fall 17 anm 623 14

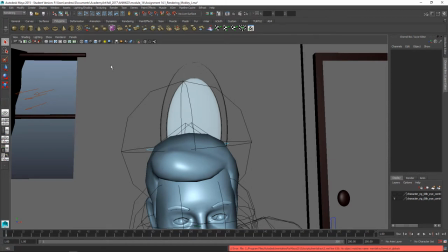Regarding some of your rendering issues,
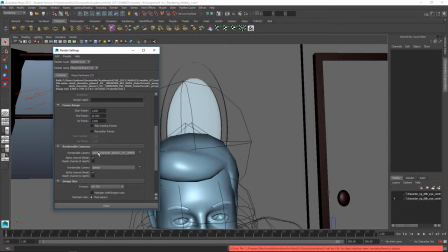first thing I'm looking at your render settings it looks like the renderable camera here is set to this stock character yada yada yada perspective and which is this camera right here so that means that if it rendered it would just render this point of view so it's
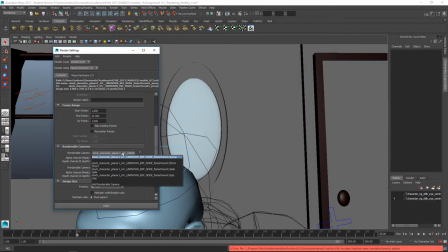very important you know that you have your camera in the right position and you have the right renderable camera selected here. It's absolutely, well, it's probably the most important thing in rendering.
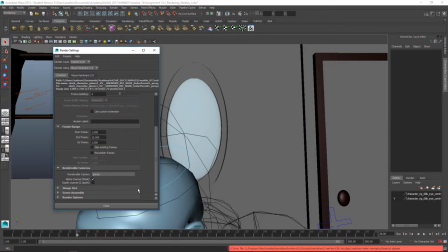And actually it looks like there's two renderable cameras here so you're going to want to, you know, chuck one of these with a trash can and make sure you have the right one selected there. Make sure you have the full frame range, name.number extension, you've got that, but make sure that this is the the full frame range of the animation and
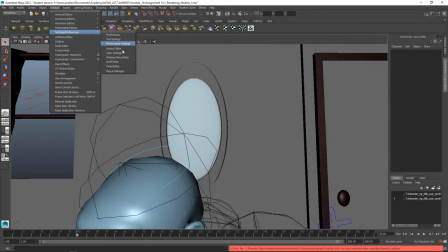you mentioned mental ray so first thing to check is Windows settings preferences plugin manager and you're looking for
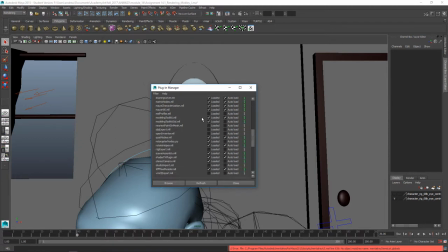Maya2MR make sure that is checked and in there where is it right here Maya2MR.mll loaded autoload so look for that if that's not there
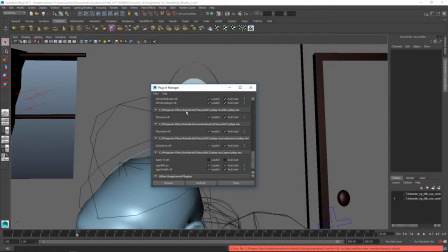you might need to download and install the mental ray plug-in so I just
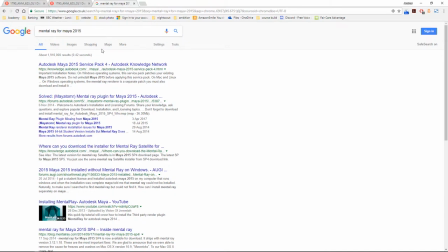googled mental ray for my 2015 and I think you can get it from
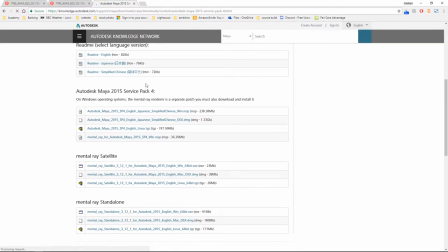here and mental
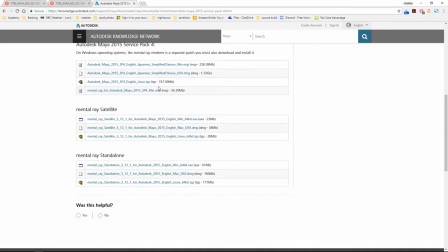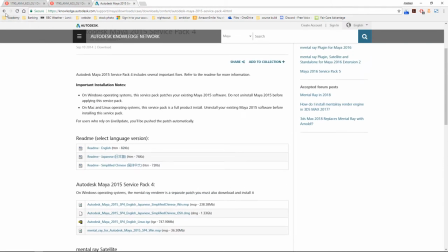is that it? That might not be it.
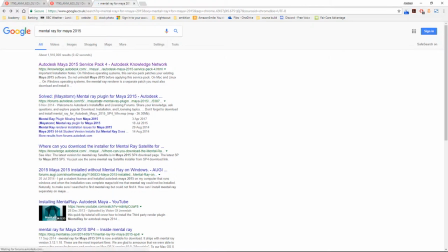Let's see what they say here. I just got to find the link.
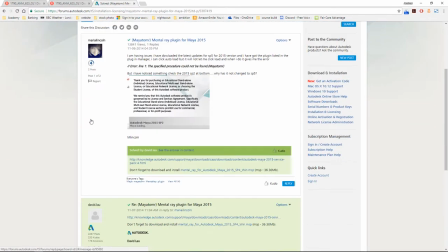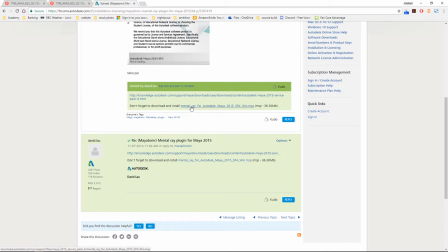Yeah, okay. I think
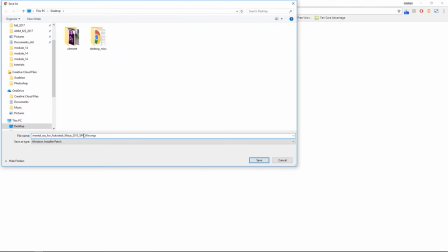yeah, I mean, I think you can install that mental ray from I think I don't think it's changed in Service Pack 4, so make sure that's itself.
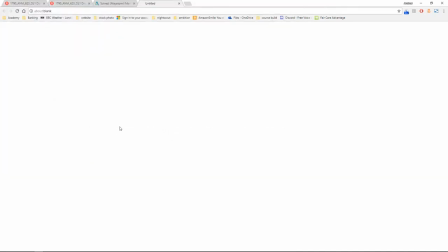So if it's not showing up in Plugin Manager, make sure to install it.
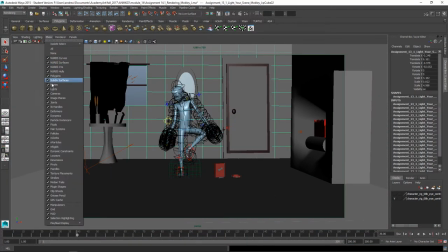Regarding some of the animation issues, let's just hide the joints because they're distracting.
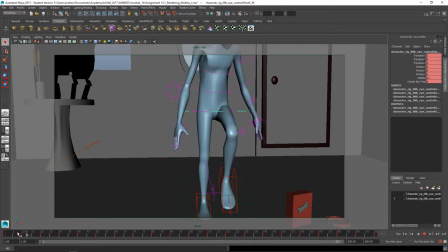So, you know, I was talking about here, let's look at your keyframe. So, like, when he lifts this foot up, the root should shift over this foot.
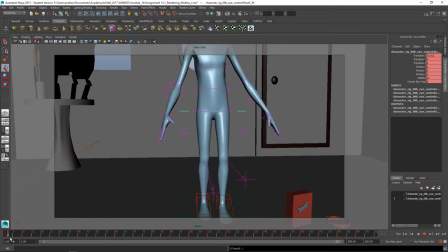And see, does that look more natural to you when he does that? As he lifts the foot up, he shifts over? I just added that. The way you had it was this. So you had this. See how the root just stays perfectly still as he lifts the foot up. And all I did is on that keyframe, move this over here so it's centered over that foot.
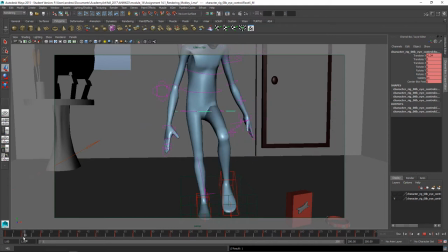And so that as he lifts this other foot up, you know, and then again it still needs to be over. And probably even more, it almost has to be overshooted to kind of counterbalance the weight here. So let's look at that. See what that, like doesn't that look more believable to you? It does to me.
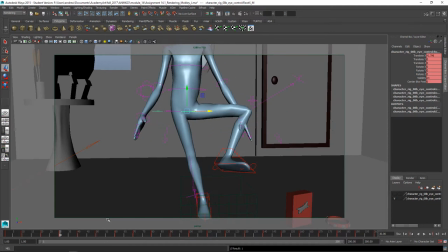Yeah, and then, you know, sort of keeping it while that foot's there. And then, yeah, still, whoops, you know, while that foot's out.
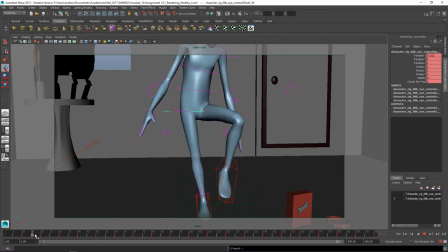But then as he sets it down, you know, so here's what we have now. He leans out, you know, to counterbalance that foot. And I think this still needs to be a little more over.
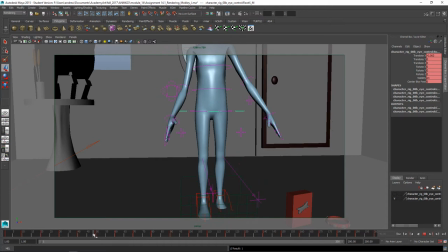But then as he sets it down, and so then when you do set it down, you know, it like goes right through the floor here, as you can see.
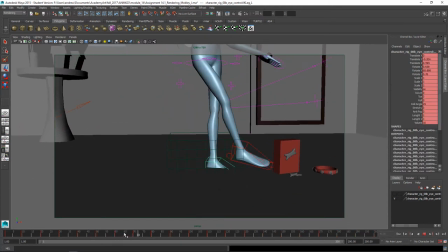So that needs to be kind of fixed. So that's going to be translate y is zero. And let's just zero out these rotates to get that flat.